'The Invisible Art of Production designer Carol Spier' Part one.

I guess the main thing I need from a director when I'm working is his trust. I need to have, he has to trust that I'm going to do the best I can for him or her and do everything I can to make the film work. It's that trust that sort of makes you do the best you can on a film.
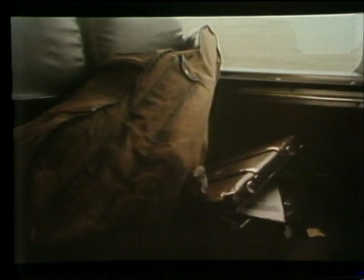I got into the film business sort of by accident. I studied interior design at the University of Manitoba.
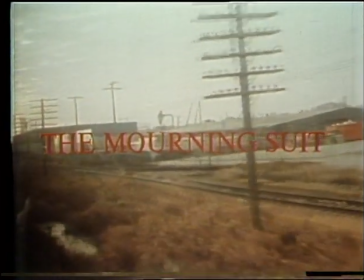I started working at Manitoba Theatre Centre, and while I was working there,
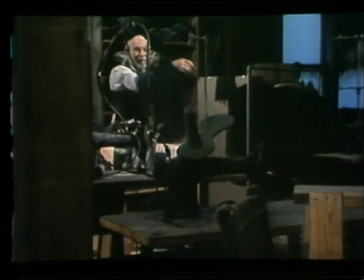had a chance to do some work on a movie called The Morning Suit, which was an early Canadian movie.
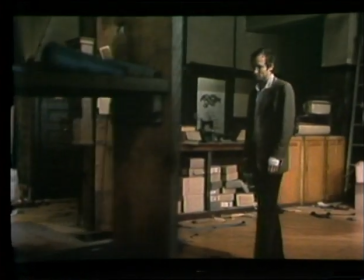Here, look, your suit is finished. Come, you must try it on.
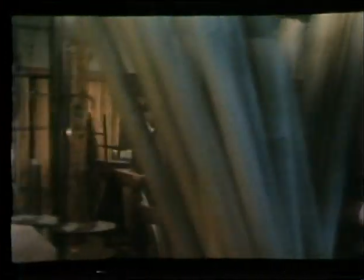I didn't miss a single set of dailies where we'd look at what we shot the night before, you know, the day before.
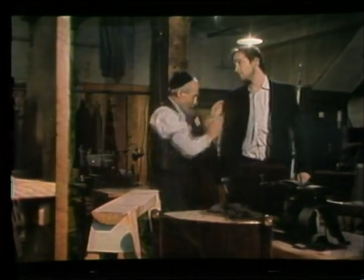And it was fascinating for me because I had never looked at things before within a frame. And just looking at it and seeing how everything was composed for that frame, it was an incredible learning experience.
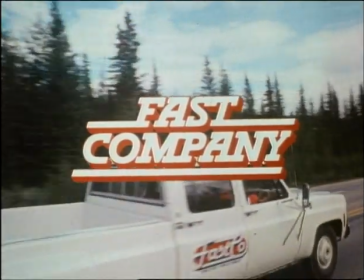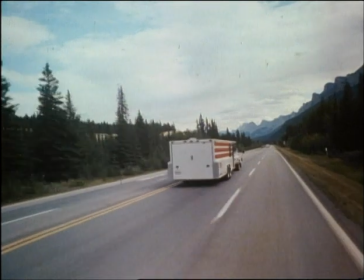The first film that I did with David was in Edmonton, and it was a film called Fast Company.
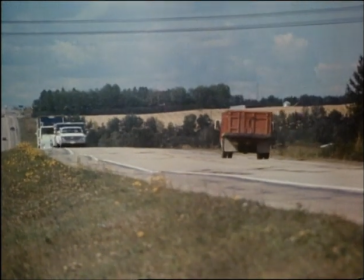The producer on that film, he called me and said, can you be on a plane tomorrow to come out to Alberta to work with David Cronenberg? And I got on the plane the next morning and did the Fast Company with David, and I guess it worked out all right because I've done a few since then with him. My favorite memory of Carol back then was her chasing a funny car, which is a sort of 2,000 horsepower
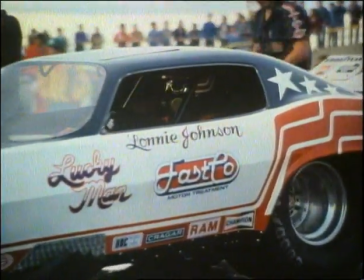dragster with flame belching out of his eight huge exhaust pipes,
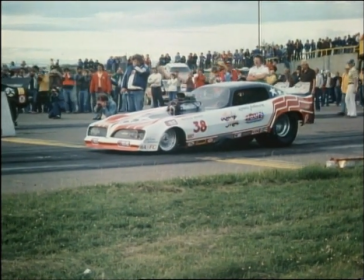and here's Carol running after it with a piece of MacTac, you know, to put this last little star and stripe, you know, that it on it before it,
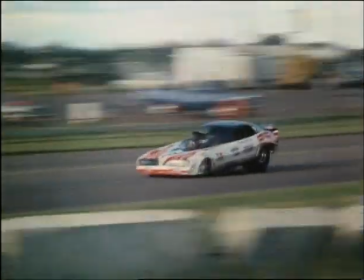you know, before it blew them all off, going 180 miles an hour, as it turned out. She was just not intimidated by this beast. It was like a jungle beast, and she was running after it with this piece of MacTac. That's Carol, you know. She was right to the last second. She's going to try and get it right.
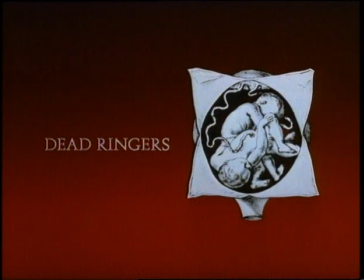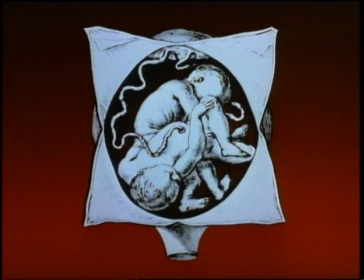David's films all present challenges. There's always a challenge, which is, I guess, why I like doing them.
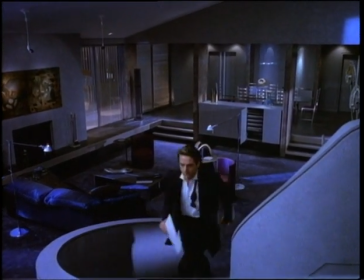Dead Ringers, we decided at the beginning that the main look was that it was going to be very cold. That these twins lived in a very cold, sort of steel,
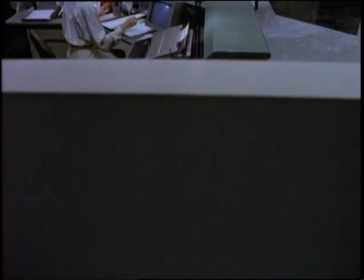hard-edged environment. So I thought that going with a kind of an Italian modern look was the way to go.
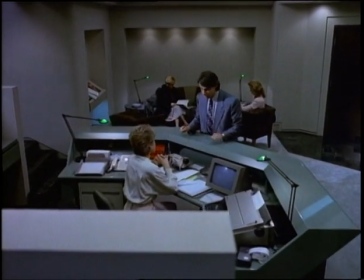And the sets were all built for that. Their apartment was built, their clinic was built.
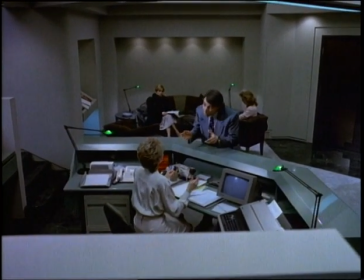What is going on here?
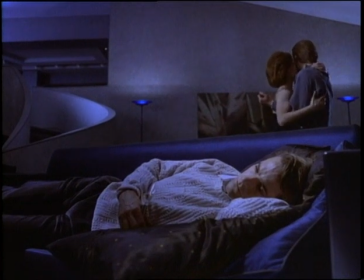Because we were doing a lot of split screen, where we would split the screen so that we could have Jeremy Irons on either side,
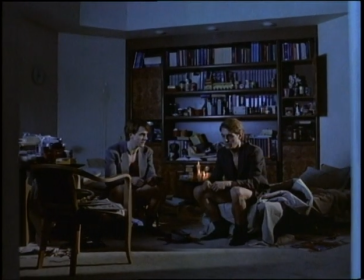I tried to incorporate into the building of the set a lot of vertical or horizontal lines so that we could split the screen,
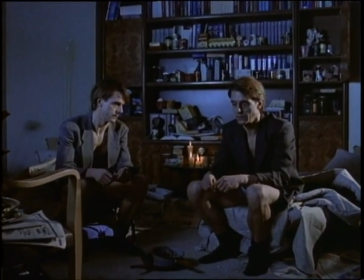so that we'd have lines that were naturally there. The art of that was really, it was, for Carol, was to give everybody else maximum flexibility, which means that she doesn't have maximum flexibility. And that's where I talk about a production designer having to be selfless in a way, because in a way you are trying to give to everybody else, you know, to the actors through the costumes, special effects, even through costumes. What I wanted was the flexibility to shoot the twins as though they were two separate people, two actors, and not have to worry about storyboards, which I didn't do.